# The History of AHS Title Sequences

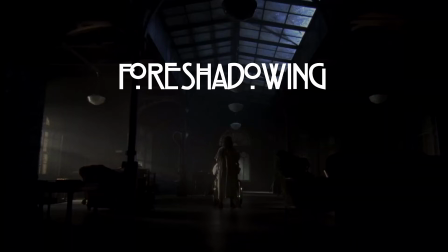16:16 There is a fair share of foreshadowing in Asylum's title sequence, but none of it is super mind-blowing in retrospect, so I will give it a 3 out of 5 for this category.
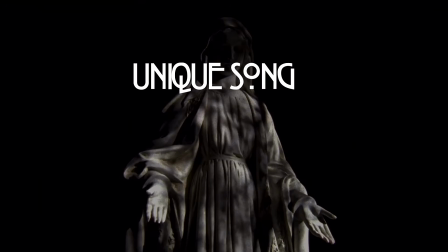16:26 In terms of music, it seems as though the theme song has just been revamped with a little bit of reverb and some sound effects that correspond with on-screen visuals, like thunder and whispering, but for the most part,
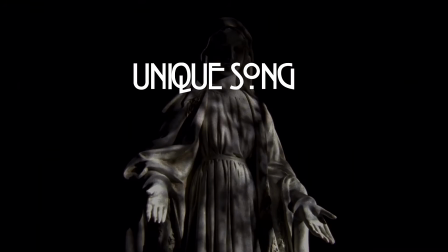16:40 it's an identical arrangement to Season 1's rendition, so for the unique song category, Asylum automatically gets a 1 out of 5.
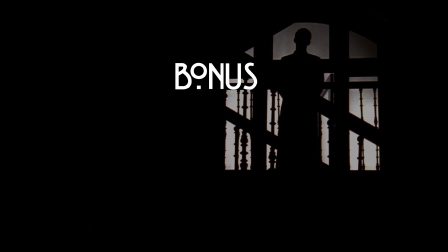16:48 In the bonus category, I threw Asylum an extra point, mostly for those orange letters, as that is my favorite color, and I think those titles look very pleasing and Halloween-y because of this choice. So based on all of that, Asylum gets an 8. Visually desaturated, with some shots in complete black and white, the Coven title sequence does a lot differently.
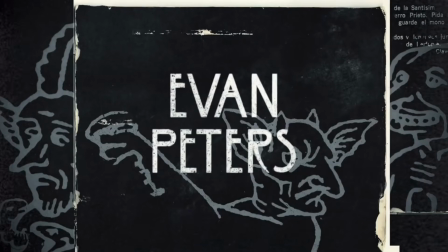17:17 The title cards themselves feature some animated backgrounds. The sequence isn't tied to just one location,
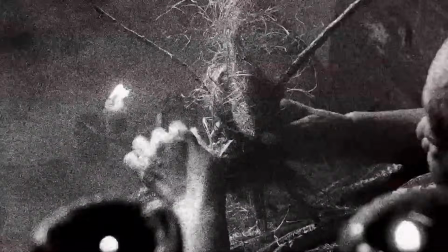17:23 but rather several era-spanning images of spiritual practices focused on witchcraft and voodoo.
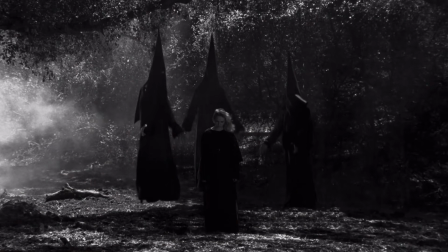17:30 Cooper once again employed his 16mm camera, but there are also many drawings and even some CGI employed in this title sequence.
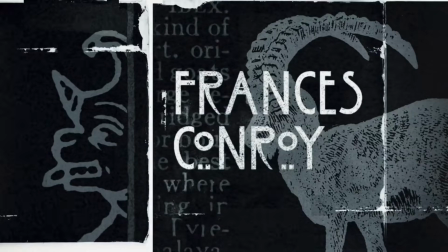17:39 There are also a bunch of demons and beasts. And have you ever wondered about this creature specifically?
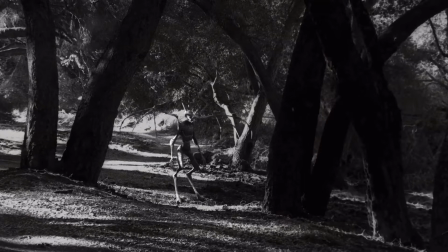17:45 Well, turns out this was a 3D model of a creature designed for a film project that fell through. As Kyle Cooper told Phantasmag, as a kid, he liked horror movies.
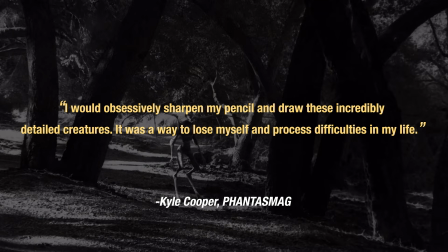17:55 Not slashers, but monster movies. I would obsessively sharpen my pencil and draw these incredibly detailed creatures. It was a way to lose myself and process difficulties in my life. I didn't know that the creature went viral on Tumblr.
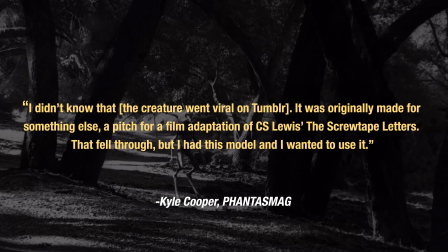18:08 It was originally made for something else, a pitch for a film adaptation of C.S. Lewis's The Screwtape Letters. That fell through, but I had this model and I wanted to use it.
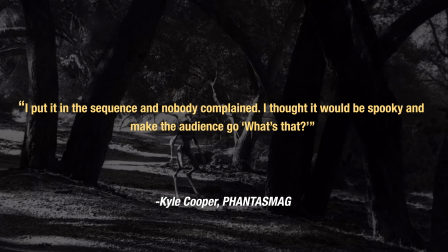18:19 I put it in the sequence and nobody complained. I thought it would be spooky and make the audience go, "What's that?"
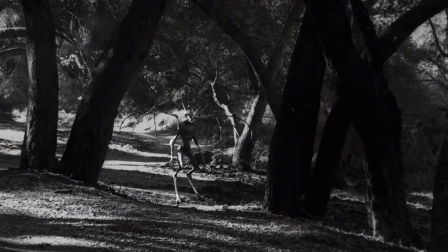18:24 So while this movie monster may not have made it to the big screen, it still haunts plenty AHS fans' nightmares, I'm sure.
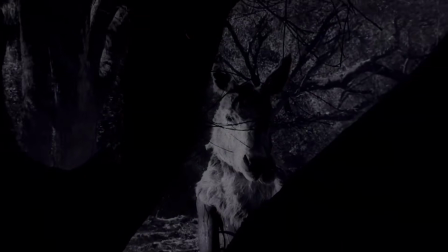18:33 The visuals in the intro also include more distinct imagery from the show,
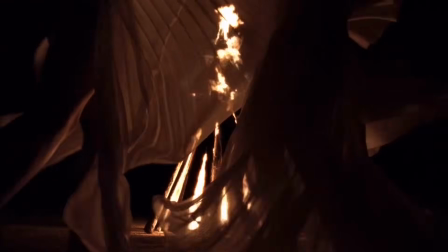18:37 like rams, goats, minotaurs, and witches being hanged and burnt at the stake.
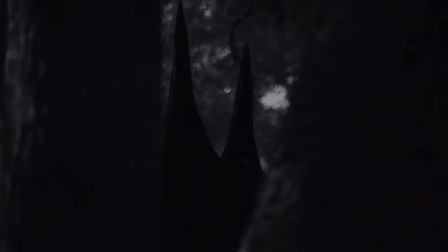18:42 The intro is also full of shots of these witches in black hoods, which are strikingly reminiscent of the KKK,
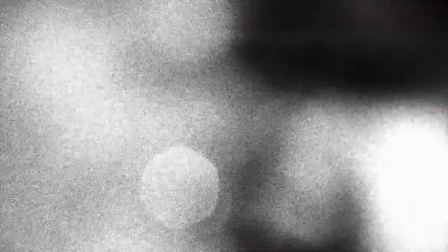18:50 which is probably intentional based on the season's themes of racism and oppression.
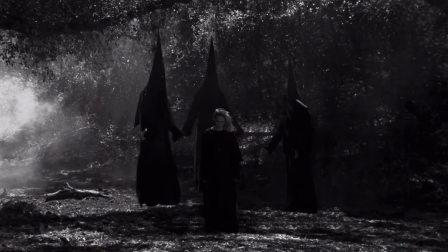18:55 Additionally, it is also a take on the pointy witch hat, I guess.
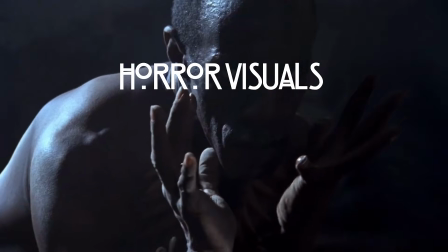18:59 While all of that is pretty damn terrifying, the scary stuff is mixed with some animated cats and glamour shots,
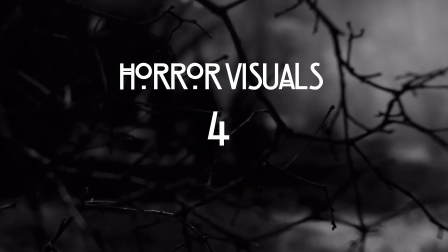19:05 so I'll go ahead and give it a 4 out of 5 in the horror visuals category.
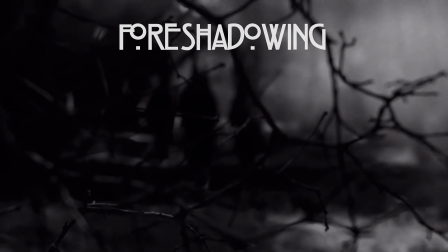19:09 When it comes to foreshadowing, I think this one takes the cake for having the most foreshadowing in any title sequence.
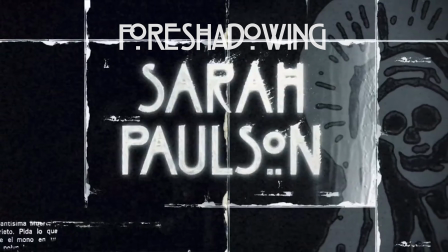19:16 Aside from everything I've already mentioned, Sarah Paulson's title card appearing in front of an image of Santa Muerte is largely
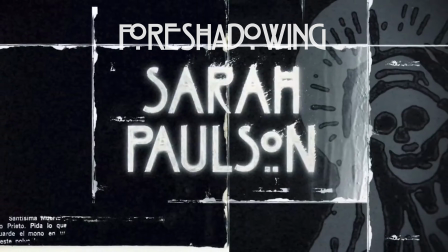19:23 seen as a clue towards Cordelia's ultimate fate of being the Supreme.
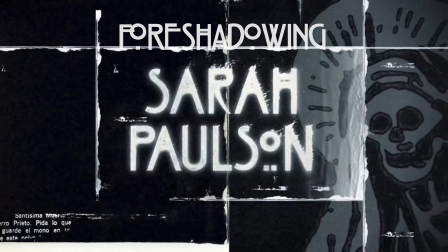19:28 Spoiler alert.
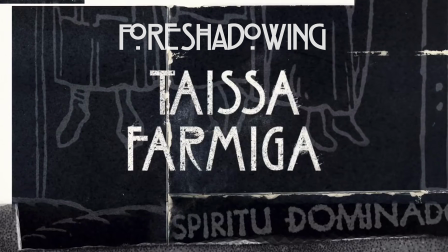19:29 Similarly, both Thaisa Farmiga and Lily Rabe's title cards foreshadow the fates of their characters, Zoe and Misty.
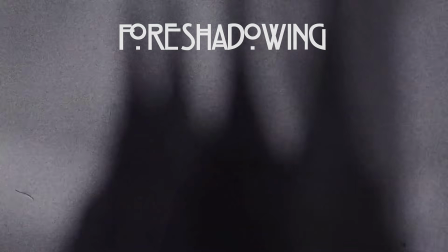19:37 So all of that said, and given the amount of information about the season's story and characters that seems to be revealed with these clues,
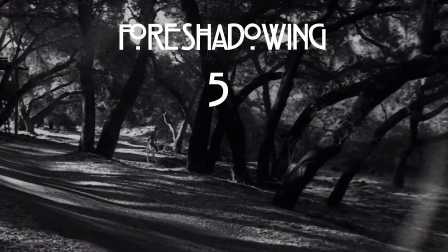19:45 I'm gonna give Coven a 5 out of 5 in the foreshadowing category.
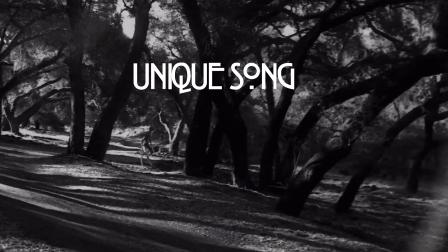19:50 For the song category, there are again no changes to the original theme song, So that's a 1 out of 5 for that category.
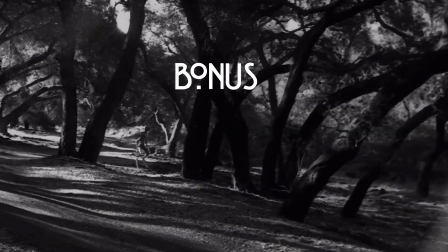19:58 And for the bonus category,
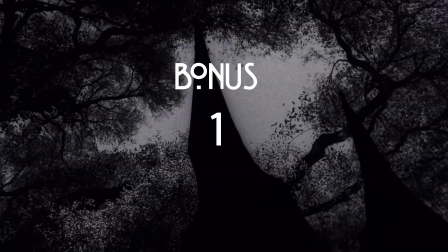20:00 I'll throw Coven just 1 extra point for its uniqueness in terms of the black and white imagery and the weird-ass beast, which brings Coven's score to a 11.
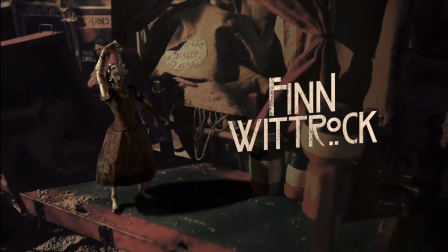20:17 Freak Show breaks the mold of the title sequence in 2 major ways.